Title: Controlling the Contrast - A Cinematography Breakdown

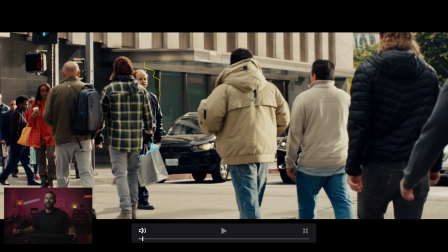This is our man that we're going to be looking at. And you get this little edge down here. You get the little edge on the lady back there. These two, right?
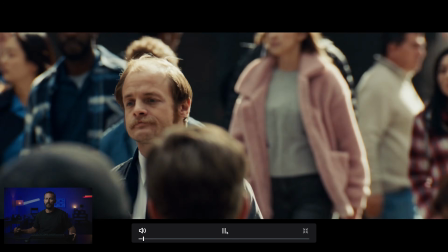Don't stand so close to each other. And let's go to the next one. Now, he's completely reversed scenes. Now he's getting light from behind, which gives us this little edge. Got that little bald spot there. Backlight is good, especially for these city slow motion walking shots.
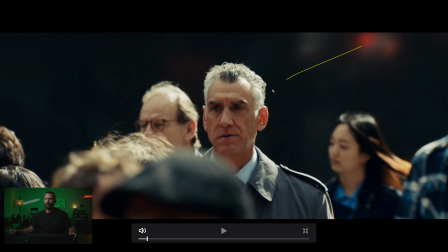But then we get to, same thing here, right? Same idea, shooting into dark. So these people immediately stand out. The depth of field helps, but really it's shooting into darkness and having the light come over the top.
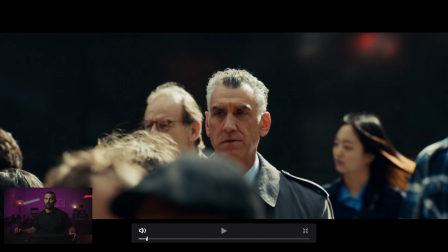That's what gets you this look. Now do that versus this is what full sun looks like.
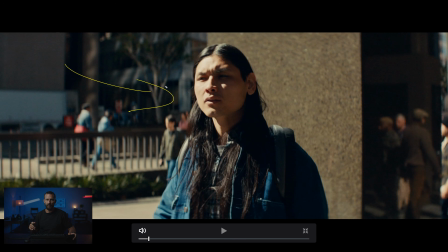This is normally what the Tech Scout still looks like. When you take it and you be like this, yes, we want to be here at exactly this time. But when we come back, we're going to have a full grip and lighting truck so we can make this look like $1 million.
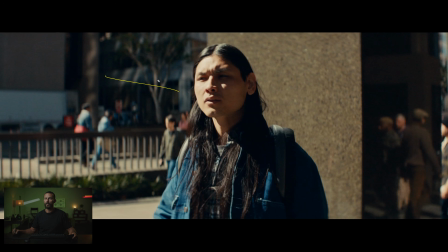So this is what real life looks like, right? You and your friend down here, you come down for a little afternoon ice cream or whatever it is you kids do these days. And this is what your face looks like versus something softer, which is here, right?
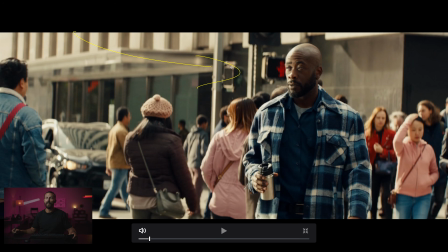So this is like Hollywood. You've got time to set things up. You're there at the right time of day. So we're shooting into backlight, right? You can see all these edges coming down. All these edges coming down the people. We're there. But it feels so much more balanced and polished, even though we've got that little nose leak on the actual sun backlight.
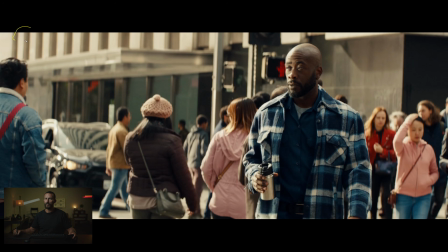Because what we're doing is so the sun, let's imagine, is over here, right, shining this way. Then we're bouncing level from the sun to the other side of the face, right? Across the face to balance this backlight. We're balancing with the bounce.
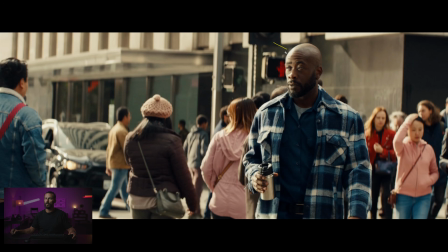That is the aim of the bounce, to reduce the contrast between here and here. Sometimes you can do it this way again, that's more sandwichy, but that's the wrap technique. Normally what happens if you're gonna do the wrap technique, so bounce from the same side as the sun over here,
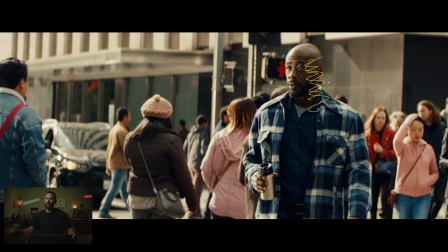what's gonna happen is you're gonna get way too much fill to look very interesting in the foreground and to have it stand out from the background. Like see how much fill is on these people, right? It starts to get really, really flat. And we don't want flat, we want not flat.
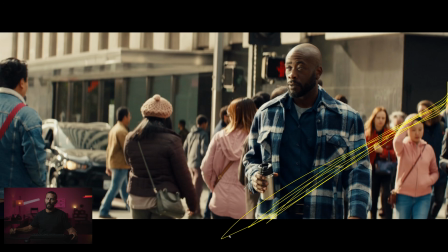So the way that you would do that is also have an enormous amount of neg on this side. Neg, sucking up all of the light instantaneously, it's going to make things look better. And this is also the easiest trick, because on the text scout, you just say, hey, we're going to neg the whole side of this street.
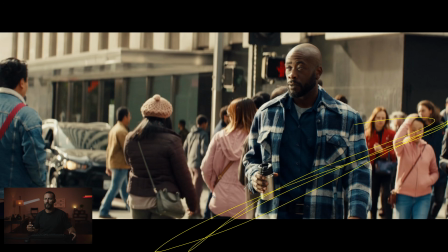Number one, it looks like you're proactive because you know what you're doing. Like, hey, let's do this neg. It's going to be enormous. Yeah, it looks like overkill, but it looks better. And then everyone goes, yeah, it does look better. And then you look like a star.
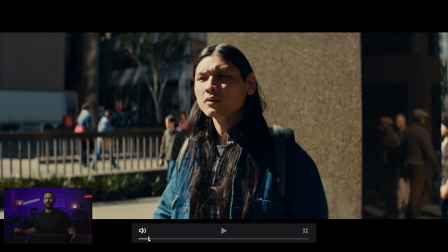So this is Hollywood. This is show up and it's text scout style, right? Not a lot of balance.
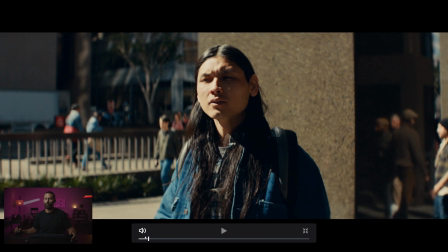Even though we're shooting the right direction, it's much more raw versus this, significantly more polished.
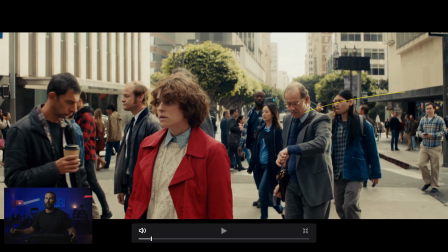And then this one is also, there's some weird backlight going on here. You can tell from this, right? This is not natural. But this is much more realistic as well, right?
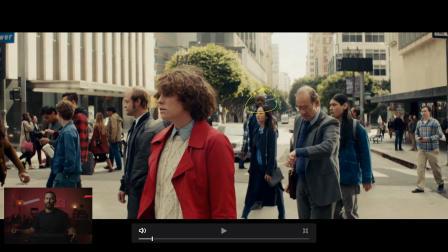If you didn't have harsh light, like look at how the lighting has changed on that guy from him walking across the road. If you didn't have really harsh backlight, like this one, right?
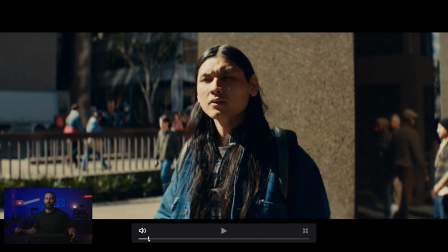This is really harsh, direct sun.
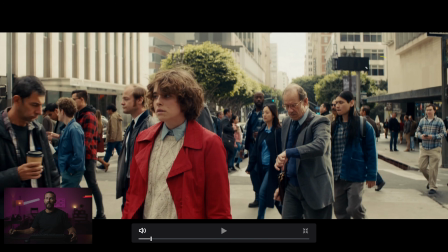This is less, this is like overcast, or sun is behind the building, so you're getting bounce into the sky, and then the ambient sky is what's giving you the shadow. But you can still see on the background, you can still see that it's the correct angle, right? The correct angle of backlight.
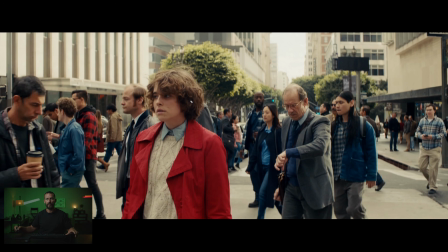It's just more balanced because it's not as harsh. So the level of the sun / sky is actually less, which allows you to balance the shadows versus what's going on in the highlights. Okay, so those are the differences that you have to look
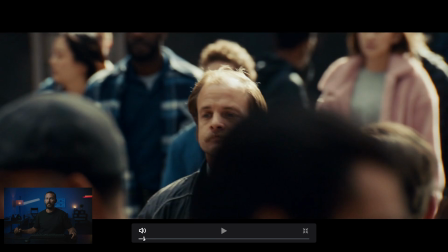for, and you decide which look you like, right? I would probably lean towards the Hollywood look here out of those three options.
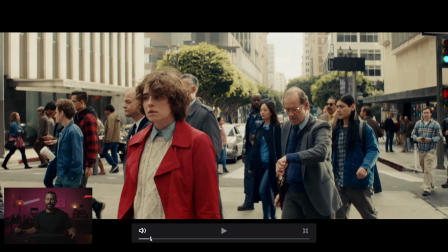This one's the most naturalistic, I would say. This one's the most stylized style, and just sort of there, right?
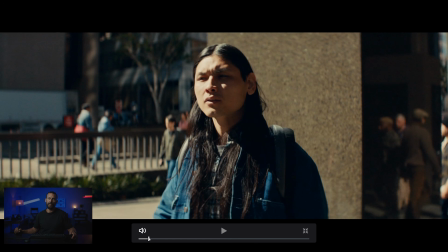You're just sort of doing your job at this point. It's like, yeah, we got it in the can. So, looks nice.
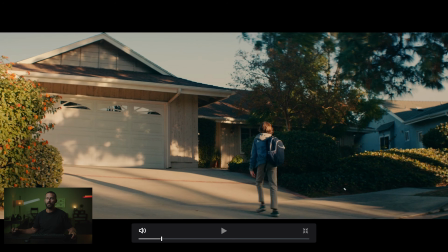The other one was, oh, this is front light done well, right? So even if you're going to do front light, right, like say, oh, we can't be at this location when the sun is down here. We have to be here at this particular time. Well, at least get some interest in there, right? This looks like,
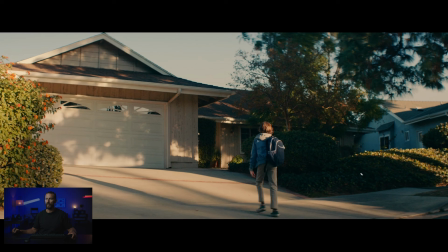this little blocked out area looks just like a 12 by 12 or a 20 by 20 just erected so that you can get some sort of shadow there. So just think of ways, little tree here, little tiny elements of contrast changes.
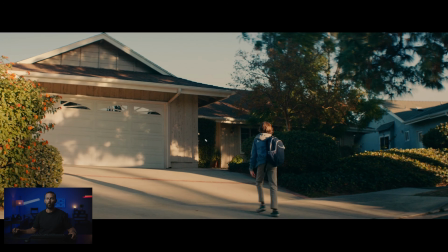Just because it's front lit doesn't mean, you know, you pick the worst time of the day and you just have it while it's up here and beating down. The longer the shadows go, even if it's front lit, the better it's going to be. And we'll do one more here.
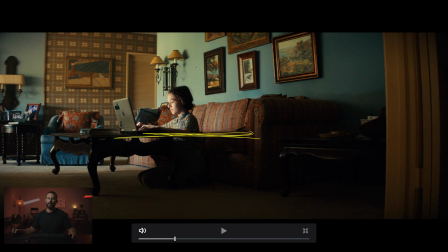Where's the one I wanted to look at? Oh, this isn't nice, right? Production designer for the win. Don't turn the practicals on, right? We're gonna buck the trend. Don't do it. But we got wallpaper, we got not white lights, and we have big streaming light from the window that you cannot see in the image, right?
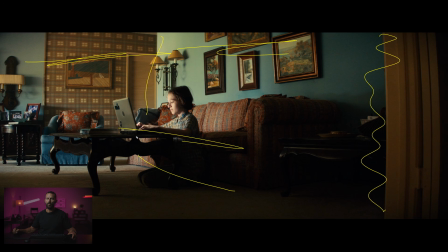Shooting into the L of the room, have a little bit of foreground, shoot along all of these things, and then have the light coming from the window that you can't see.
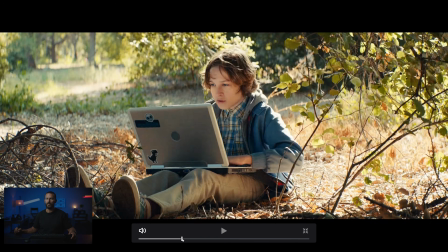This is easy money, right? This is bread and butter stuff for us. And again, backlight scenarios. Can I get the sandwich, please? Let's go light from this way, and then bounce light back in this way. And we've got very, very little contrast in something that would be incredibly contrasting in real life, right? This kid is under the tree.
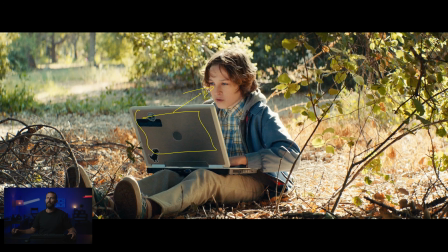Unless he has like the new MacBook Pro that has 5,000 lumens on that screen, right? Like it's the ultra high bright screen. You're probably not getting that level underneath the tree like that.
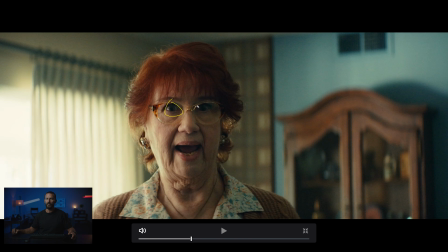This is an interesting frame too. The way that she's looking. Now she's sort of looking almost at the camera, but a little bit left. This is downstage lighting because she's looking that way across and we're lighting the key side this way. If you wanted it upstage, you just have her look this side of the camera, right?
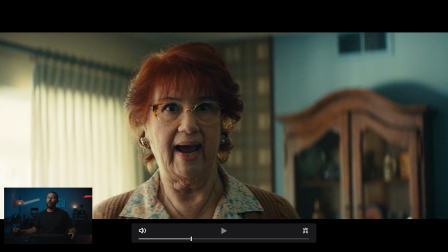So then you would be looking into the darkness. Okay. Oh, I didn't get to our thing. Where is it?
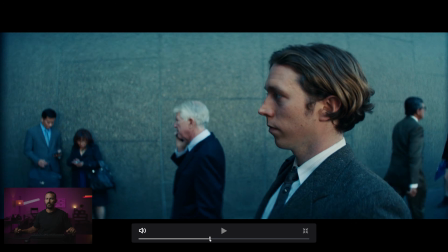Should I go? Where's our distortion? This is the distortion. This is what, when you're talking about anamorphic distortion, things to be aware of.
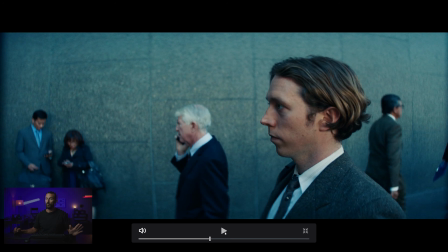So this is like a 35 or a 40 millimeter and quite close to this guy. And warpy.
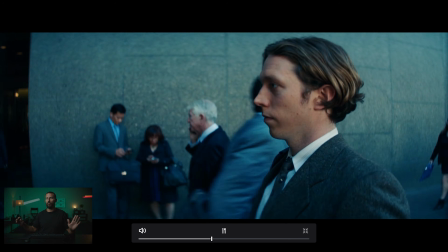You can feel the warpiness in here. And this one too.
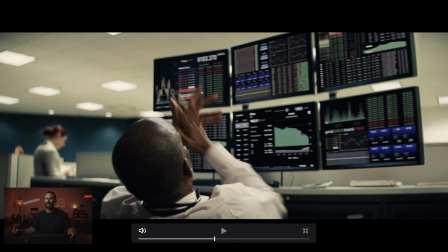Look at this. This one, look at this. Just how out of focus this is and how it all sort of bows around. It's a weird looking frame. Okay, that's going to do it for this one. Hopefully you learned something. You learned at least when you're looking at those outdoor city shots, what you like and what you don't like. How manicured you make something is the level of Hollywoodness, right? The more elements you add from the framework, the more it's going to start to feel very, very polished. And if you want that very polished look, that's great. If you don't want it, you know what things you don't have to look out for, what things you can eliminate from your setup time, from your budget, the managing expectations of what the director wants, what the production wants. You can do those things based on knowing, okay, well, if I don't have the budget for the techno, then we're gonna have to do the digital zoom. If I don't have the budget for the 20 by 12 neg, or the bounce, or being here at the right time of day, now I can start to filter through what the possible scenarios are for the results. And then I can pass that on. And if people understand that I know what I'm talking about and I understand how to manage expectations, normally you've got a good chance of getting hired again and again and again and again. And that is it. Okay, that's going to do it for this one. We'll see you in the next one.